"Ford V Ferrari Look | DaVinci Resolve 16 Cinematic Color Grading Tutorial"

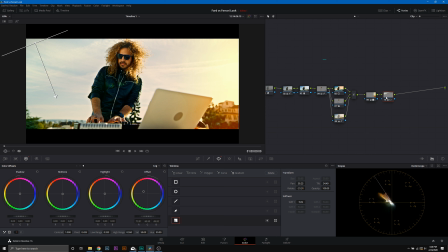We're gonna drag down. We're just gonna move it. We're gonna turn it a little bit this way. We're gonna move it to this corner, just a little bit right there.
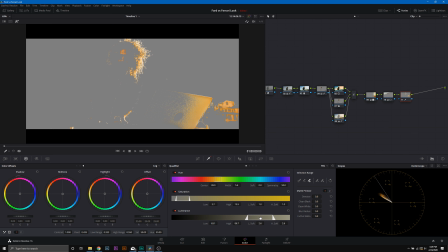And now we're gonna boost the exposure up. See how we're doing that to balance out that part of that side of the sky. We're gonna boost that exposure up, and we're gonna add in some warmth
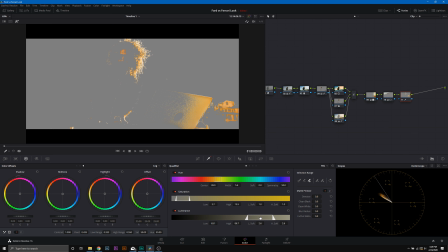to really neutralize what was going on in that sky. And we can see here that so far, everything is looking really, really nice. This is what we just did with this correction before, after, even added a little bit of highlight on his face.
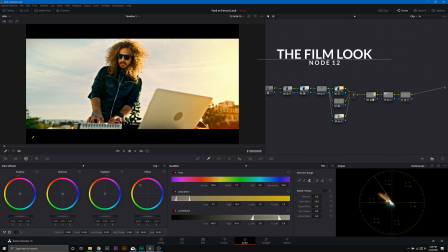That is perfectly fine. Now everything is looking pretty good in general with this look, but we need to make sure his hair is really mimicking that nice orange that we saw. So we're gonna add another node here too. We're gonna qualify his hair.
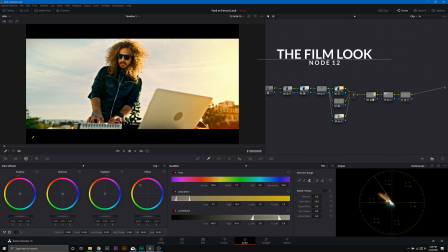And yes, we are just getting the very, very fringes of his hair. We're gonna take away the soft, and we're just gonna make sure his hair is selected. So part of the way we're gonna do that too is just by making sure the highlights are in the right area and really adjusting this until we get the right tone for his hair.
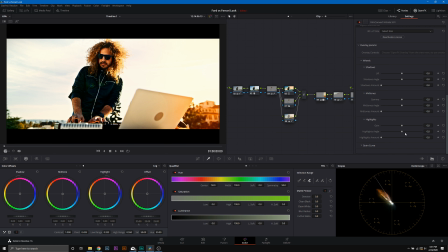So right about there, we want none of his skin, just the very high highs of this clean blacks. Make sure we qualify just that hair. Just that hair is what we're going for.
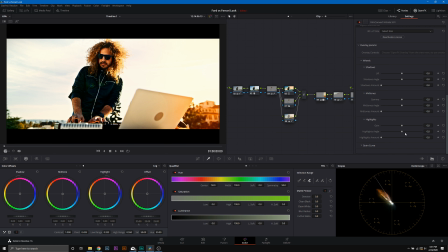Those outer fringes. And we're gonna push in a nice warm tone right there. Just so now we can see the fringes of his hair. They really have that nice warm highlight to them. We can see what we did here, just getting in that golden hour highlight.
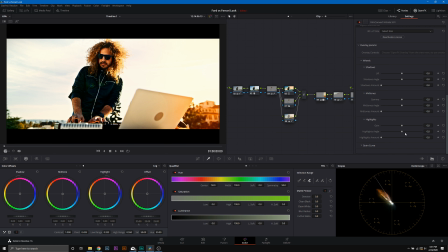Now we're gonna add in the secret sauce to this entire grade, because everything looks nice, but the colors are not as pinpoint as they were in Ford versus Ferrari.
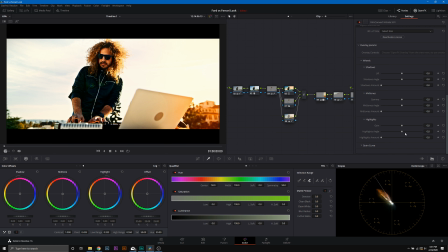Why? Because we're not emulating film. So let's go ahead and give ourselves some more room over here, because we're going to add in film convert nitrate. What this is going to do is this is going to allow us to add in our film look to what's going on in Film Convert.
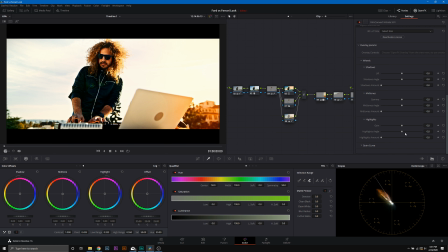So we're gonna go ahead here, we're gonna select our camera profile, which we know it was shot in red on an Epic weapon and in red gamma 3. This would actually be whatever you shot in though. These are not going to be my values unless you shot in the exact same thing.
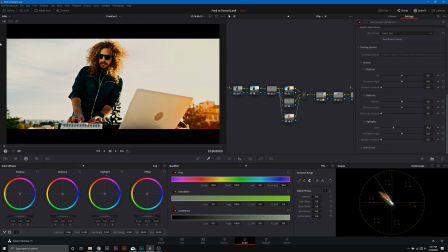We're gonna apply. Now do you see what's happened here? Look at the red here.
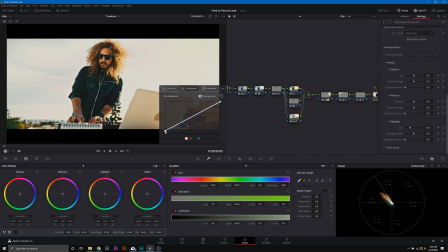The nice orangey orange that's happening in the shadow from the flare that we have, that looks so nice already. The next thing we're gonna do is we're gonna take down some of the grain that's happening right here because we don't want it too strong.
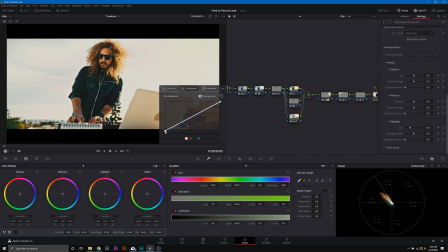We want more of that modern grain look that we had in Ford versus Ferrari. And the next thing we're gonna do, I'm just gonna go into my curves over here, not my grain curve, into my wheels on this side.
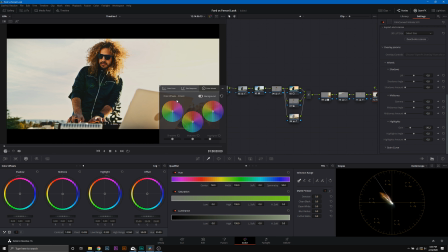And I just wanna take down the highlights just a bit because they're a little strong right now. Now you can see we brought back some of that dynamic range over here, which is great. And everything is looking really nice. We just need to adjust the amount of contrast from the film,
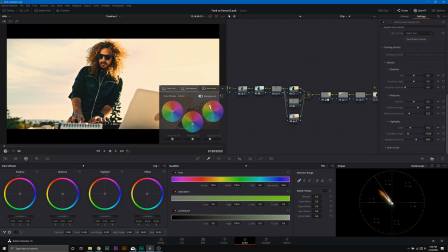and we need to adjust maybe some of the highlights to bring them to that nice warm neutral we found in Ford versus Ferrari. And so the way we're gonna do that is in our film response. First thing we're gonna do, let's go ahead and take away some of that contrast right there because it was a little bit much.
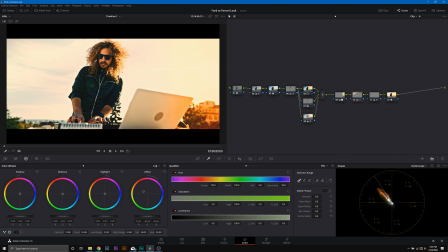And now we're just gonna bring it right back down to baseline, right about there. That is looking good so far. We just want to take away some of that contrast so it wasn't so intense. And then we're going to go into our color wheels in the Cineon form, and we're going to just add